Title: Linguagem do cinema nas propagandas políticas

A gente vai passar então aqui um vídeo real e vamos analisar clichês reais.
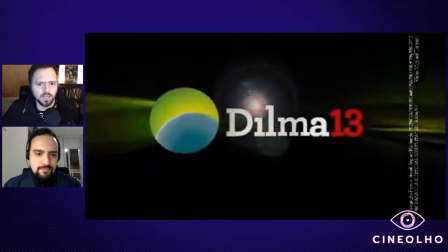(12:24)
Muito bem, agora então pode colocar Mila e esse aí você não coloca o som, tá? porque a gente vai observar só as imagens mesmo. Porque o Matheus comenta em cima. Ou você prefere deixar aí depois que você comenta, Matheus? Pode passar e a gente vai comentando.
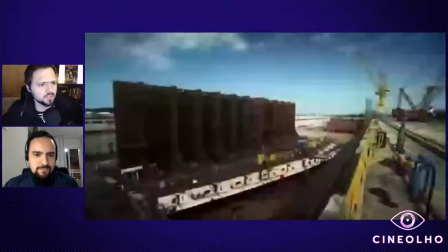(12:40)
Tá bom, beleza. Muito bem, propaganda da Dilma, como vocês estão vendo, essa é a da Dilma 1, né? 2010.
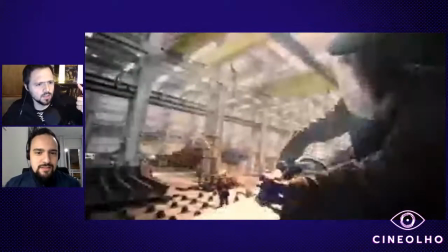(12:46)
Isso, 2010. 10, beleza.
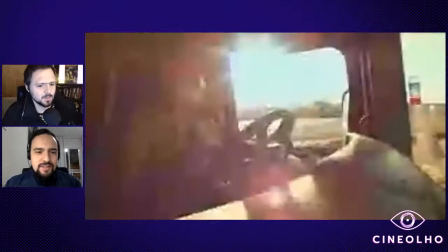(12:50)
Eu acho que é a tentativa de mostrar, né, olha essas cenas de indústria,
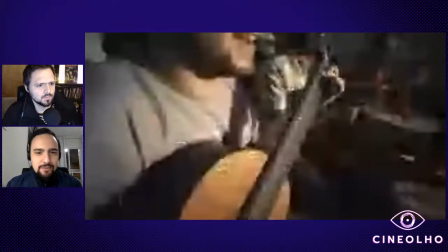(12:56)
de porto, de linha de montagem de carro, ao mesmo tempo de samba,
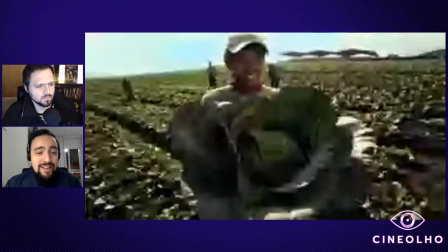(13:01)
eu acho que são elementos que são muito corriqueiros nas propagandas eleitorais.
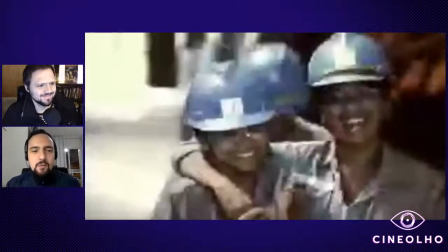(13:07)
O agricultor mostrando lá a sua verdura fresquinha, um container subindo para dar a ideia de progresso, de o Brasil trabalhando.
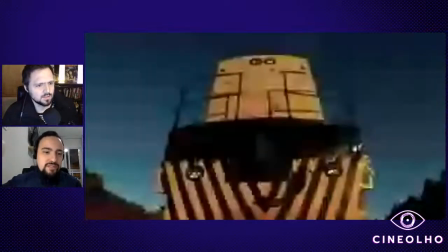(13:15)
Essa imagem do cavalo também é muito comum, os interiores do Brasil para dialogar com os rincões.
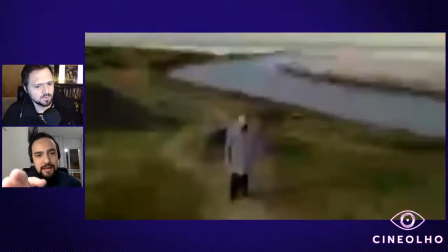(13:21)
A estrada, que é uma coisa que a Dilma usou muito, eles iam naquelas imagens de uma estrada, depois um trenzinho andando, o Brasil que avança.
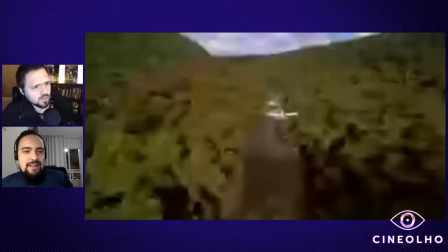(13:29)
Desculpa, Mateus, só para paralisar aí. Pode continuar, desculpa. E essa propaganda, especificamente,
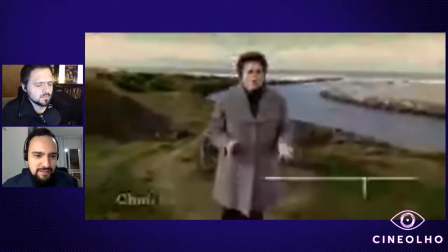(13:37)
é muito criativa e muito marcante, porque quem procurar essa propaganda lá no YouTube vai achar que o Lula estava no Norte e a Dilma estava no Chuí e o Lula estava no Oiapoque.
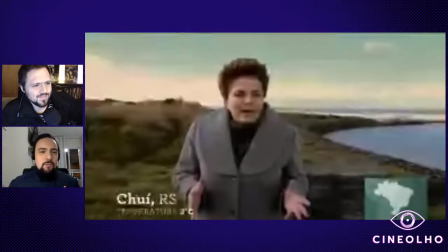(13:53)
Eles estavam dando um abraço no Brasil. então é justamente essa ideia de que é o pai e a mãe para que o Brasil vai seguir mudando e eu acho que esses elementos de clichês são muito característicos então sempre tem uma mulher grávida sempre tem algum operário com um chapéuzinho sempre tem uma linha
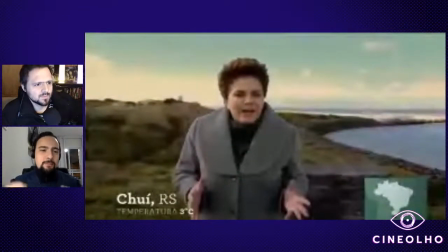(14:11)
de montagem sempre tem um cavalo, um barco é sempre justamente para dar essa ideia de movimento de cotidiano acontecendo que o Brasil é uma máquina em movimento eu acho que principalmente de campanhas à reeleição usam muito essa coisa, né, de crescimento, a imagem que vem à cabeça de quem pensa crescimento, avanço, progresso, é essa coisa da linha de montagem, dos carros, das pessoas trabalhando, tem alguns que também mostram carteira de trabalho, assim, pra câmera, enfim, quem acompanha a propaganda eleitoral vai vai se lembrar, né, desses exemplos todos. A Evelyn reparou na semelhança com a propaganda do Haddad, do Haddad, mas assim, acho que de quase todo mundo porque como você estava falando eles usam muito uma iconografia que remete a trabalho isso num país em que mais da metade da população vive na informalidade então o problema de conseguir um trabalho é um problema muito sensível então se você quer passar uma imagem de esperança você vai passar isso que você falou, desenvolvimento econômico trabalho, trabalhos que são mais simples, mas que as pessoas tem um pouco uma ideia de estabilidade, tipo a construção civil não sei o que, e outra coisa que é muito comum que você falou da mulher grávida, né, símbolos de juventude, né, aqui nessa propaganda passou rapidinho, não sei quem reparou, tem a galera lá jogando basquete e tal, né, e outra coisa que eu reparei também é, outra coisa que eu reparei também é que assim, pensa assim, gente, esses vários planos que, deu uma cortada um pouco, né, mas vocês viram que tem vários planos, é uma montagem muito dinâmica, né, passando vários planos e tal. Pensa que cada um desses planos teve que ser filmado por alguém em algum lugar, é um pouco óbvio, mas assim, para pra pensar,
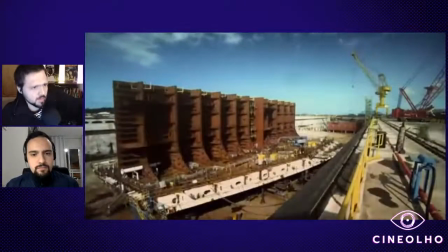(15:53)
A equipe teve que se deslocar em algum lugar para fazer essa tomada, fazer essa outra tomada e fazer essa outra.
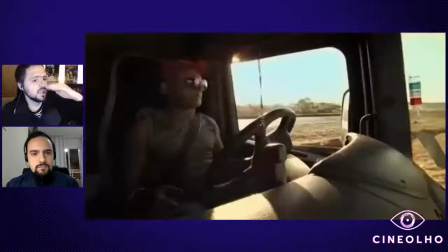(16:00)
É uma equipe que tem que ir para lá, é uma câmera de alta qualidade, porque você pode perceber que não é uma imagem de celular, é uma câmera que fez uma excelente captação.
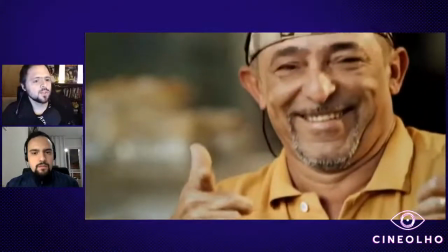(16:09)
Tudo isso aí é uma diária de uma equipe. O que eu estou querendo dizer com isso? Que é caro fazer isso daí. Isso aí é uma baita de uma produção.